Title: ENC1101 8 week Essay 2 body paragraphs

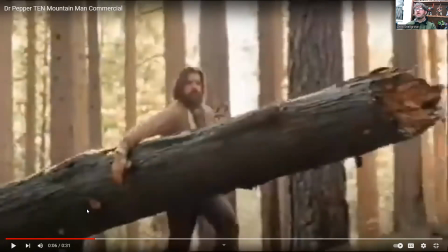Why is being strong, or at least appearing to be strong, a high priority for this fellow in particular? Well, for some of you, I'm the ghost of Christmas yet to come. There is an idea as you get older where, this is where midlife crises come from.
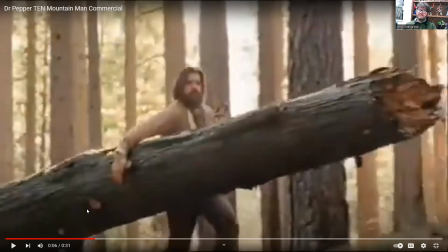So a middle-aged man sees that, like, there's a new generation. They're literally faster and stronger, and there can be kind of an existential crisis there. Like, okay, I am, do I still have a role in this world?
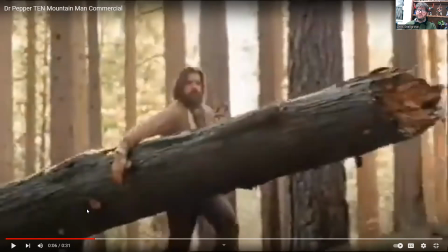Am I still, functional? Am I still valid when, you got all of these people are stronger and faster and blah, blah, blah. So for someone that might have experienced that midlife crisis, or at least they're in danger of it, here's this guy like, oh yeah, drink this Dr. Pepper.
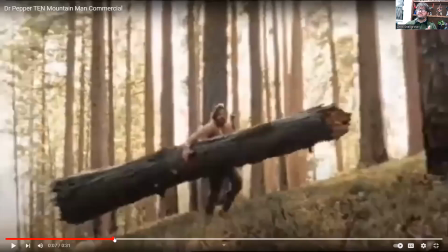You'll be strong. You'll be vital. You'll be relevant. All right. There's other stuff.
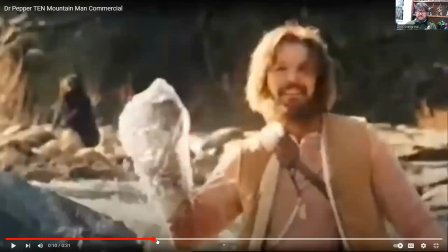Sometimes the analysis you make is depending on the cultural connections you can make. Like, here's this goofy bit where the guy fishes, a literally frozen, Dr. Pepper out of the water, and he cracks it open to drink it.
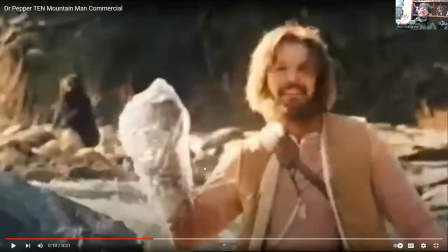One of my students did some research one time, and this is in a very explicit, like, visual callback to a late 1970s beer commercial. And we talked about that's one more bit of evidence that this appeals to middle-aged men.
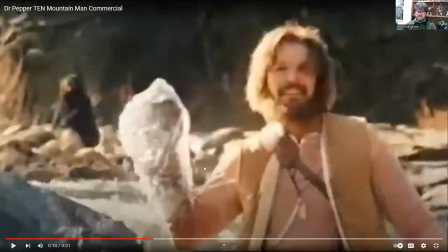They'd be the only ones, literally, that might remember the commercial, and might get what they were doing.
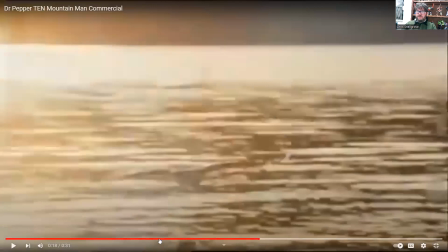All right. So there's other stuff in here, other arguments you can make, like he gets the bird to fetch him a drink.
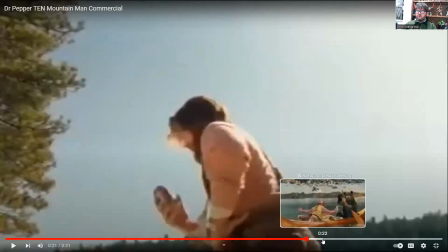He gets the bear is rowing his kayak later.
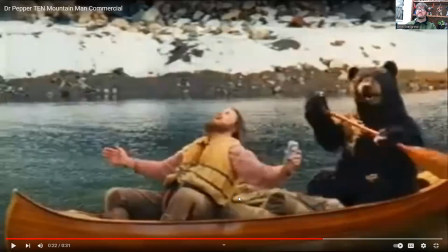So it's like he's a master of nature. So again, that idea that to the middle-aged man, the idea of conquering nature, conquering the great outdoors. He didn't just come visit. He became the ruler of all these things, like Tom Bombadil style.
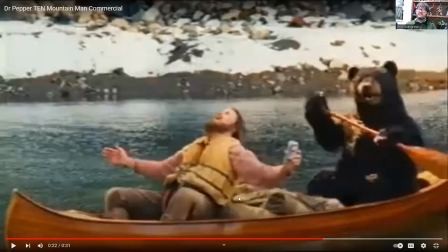So you could argue how and why that's important, and kind of some of that goes back to the idea of the midlife crisis thing, right? For the middle-aged man audience, when you feel like you don't have control of most of these things, like, I'm going to try to take control of nature instead. It's kind of like all those jokes online, right?
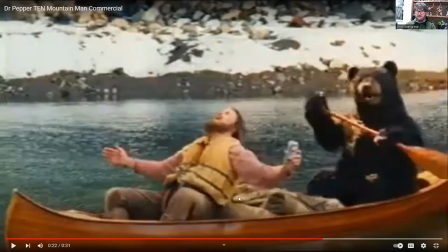Men will be rode by a bear instead of going to therapy, but the idea of how and why that's important to this group.
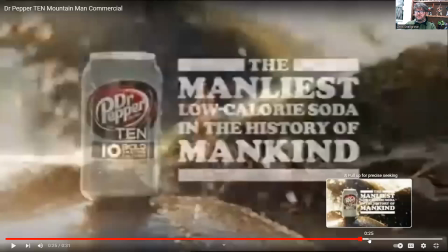Speaking of silly things important to this group, we have the taglines here. So we've got the manliest low-calorie soda in the history of mankind.
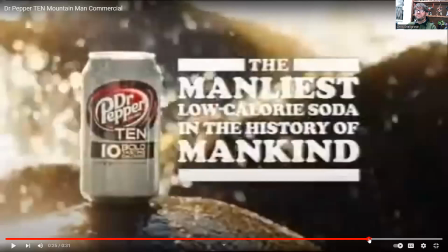So obviously they're being tongue-in-cheek here, but there is this idea. It's like, who is going to be super concerned about, like, I hope no one thinks I'm like a girl. I hope no one thinks I'm womanly. Everyone needs to know I'm a manly man. I don't think I'm exactly blowing your minds to say that's something older men worry about, right?
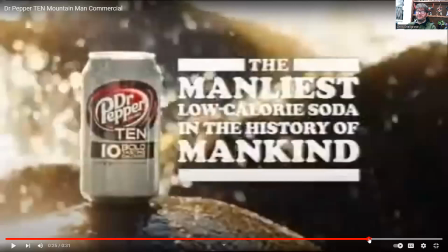That's for younger generations, there's a lot of like, I don't care what you think, I'm doing what I want to do, whatever. So it's usually the fragile, like, I hope they think I'm super manly. That's usually older dudes. So you could say that this is a way of appealing to that.
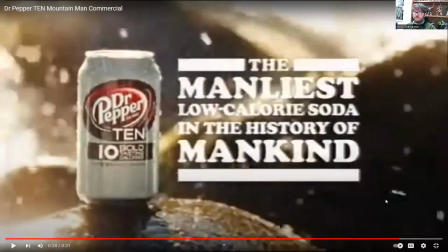And it ties into the very last bit here, where he's like, bold flavor.
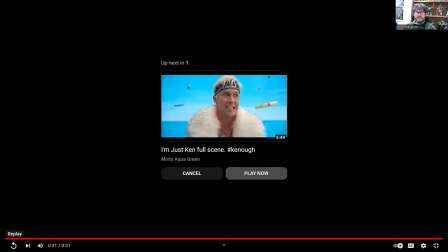And of course that's silly, right? On the face of it, that's silly. Bold flavor.
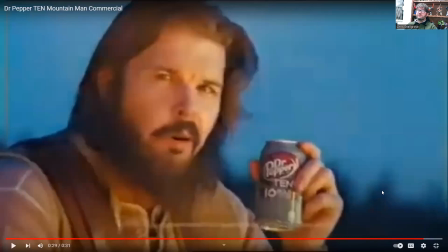Drinking a soda is not exactly bold. But all of this goes back to the analysis we've been making about, like, okay, somebody that wants to see themselves as conquering nature, that wants to see themselves as the hero of a no man's land. They want to see themselves as a bold adventurer and not just a middle-aged dude having a sip of soda.
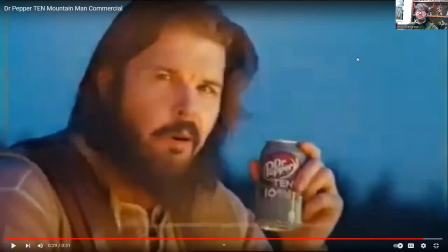All right. So I hope I haven't thrown too much stuff at you. Basically, all of the things that we have been talking about, all those things can be body paragraphs on their own. And this is just scratching the surface. Like I said, if there's anything in the ad where you're like, oh, I get it, that was in there to appeal to this group, write about it. That's literally all you're doing. And I feel bad, like I'm making it sound easier than I know it is, but it is something you can do. And of course, I believe in you, and you know the deal.